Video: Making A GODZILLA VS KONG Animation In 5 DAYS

I knew that I couldn't have a high detail environment and Kong and Godzilla and Kong's hair simulation all in the same scene,
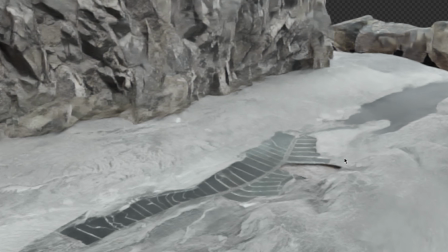because otherwise my PC would just straight up. So I made the environment separately.
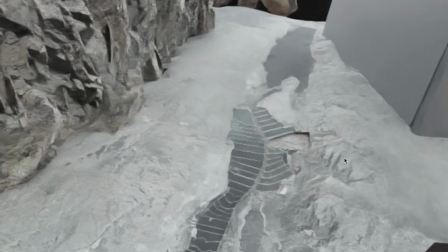I got some 3D scans of some real cliffs and a real desert and used that for the ground. But I ran into the same issue as I did with Godzilla, which was that it was too smooth. So how can I make this ground a little bit more detailed? Well, you just add rocks. And then you add more rocks. And since the rocks are different colors and they're very low poly, it just looks high detailed, and you can add thousands of them. And this 3D scan of the ground had a perfect dip for a riverbed, so I thought, that's perfect, I'm gonna add some water in, and I animated it to move along like a river. I added some foam on top, and some movement and waves, which you can't even see in the final thing, but I think subconsciously, it just kind of looks right if you add those details. And I also put some rocks in the background just to add a little extra to the scene, just to make it feel a little bit more believable. So you might be wondering, Xavier, what's that floating cube on the right side of the screen? Well, that's where the other cliff would be, but I realized if I add in another cliff, the scene's just gonna crash.
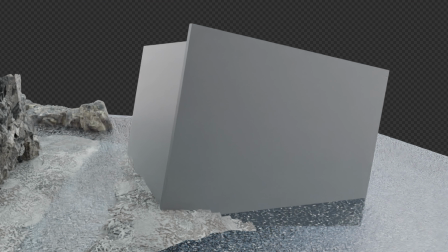So I thought I'm gonna render that out separately, and for now, just put a cube there.
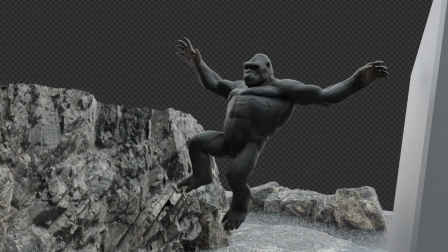But this cube allows light to bounce off of it to make it look like there's a cliff next to Kong,
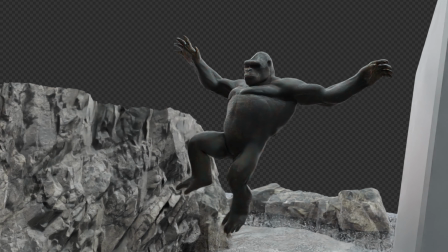and it also blocks the shadow from the sky to give it a little bit more depth.
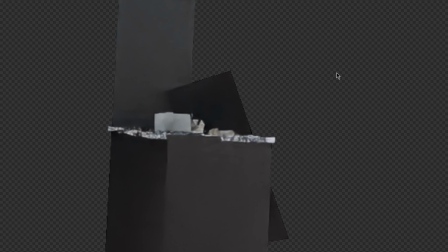Without that cube there, and then just adding another cliff in afterwards, Kong would just be lit to fuck from the sky. So I added that to give it more realistic lighting. And I don't know why, but whoever made this model, they made him incredibly cheeked up.
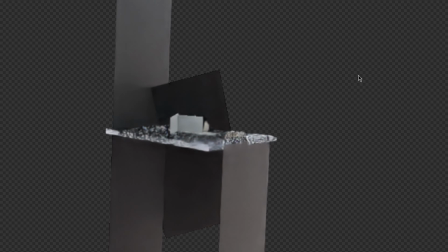Incredibly. And then another touch that I added that was kind of smart was to add these black planes that block the light out from behind the camera. That makes it look like there's a big cliff behind the camera, and it gives more shadow from the front. So you get this like edge lighting on the entire environment and Kong, and you get no unnecessary forward lighting, which makes it look very flat. But this next part was probably the most difficult one to get right, and that was the particles.
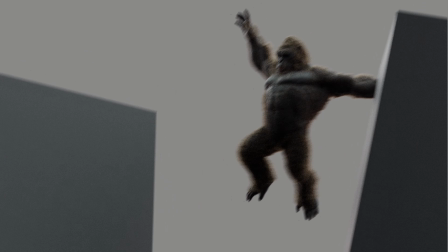I wanted to make it look like as Kong's foot is scraping down the cliff and his hand is landing on it, that there are rocks coming off and there's dust following from those rocks. So it was very difficult to figure out how to do, but I ended up going with low poly rocks, the same ones that you put on the floor, because you can add thousands of those in and it's not gonna make your PC crash.
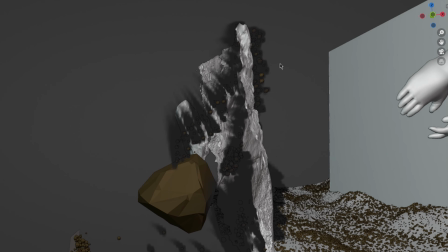So I made those rocks come out where his hand was making contact and his foot was scraping,
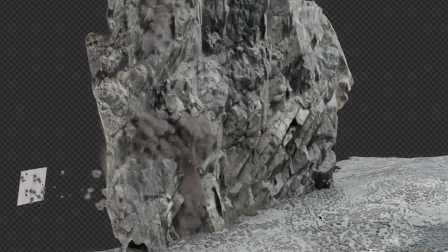and then I made dust follow those rocks out, and it ended up looking something like this. And then when you go into rendered view after all that effort, you can barely see it, because it's the exact same color as the cliff behind it, but in motion, if you're looking for it, it's there, and it's one of those subtle details that added a little bit extra to the scene, and I'm happy to do that, because without it, his foot would just be scraping, and there would be no rocks coming off. So then I had an idea, why not make my life even more difficult by adding in some trees on top of the cliff, wait for it, that shake when Kong lands on the cliff. So I got some low poly trees and I animated them to shake. Then I scattered thousands of them all across the top of the cliff so that when his hand lands, all of the trees just shake in sync. And again, you can't even really see it in the final thing, but it's just one of those subconscious, like, okay, there's a little bit of movement there, that makes sense. But I didn't want it to be noticeable or take away from the action. But the trees were so small that you couldn't even see it in the final thing. Then I added some final touches, which was the mountain in the background, and then a cliff on the right side, right behind Godzilla. So after all that hard work, I rendered each element out separately, and then composited them together, threw in some post-processing, some color grading, and then some sound design, and after all that hard work, I called it good.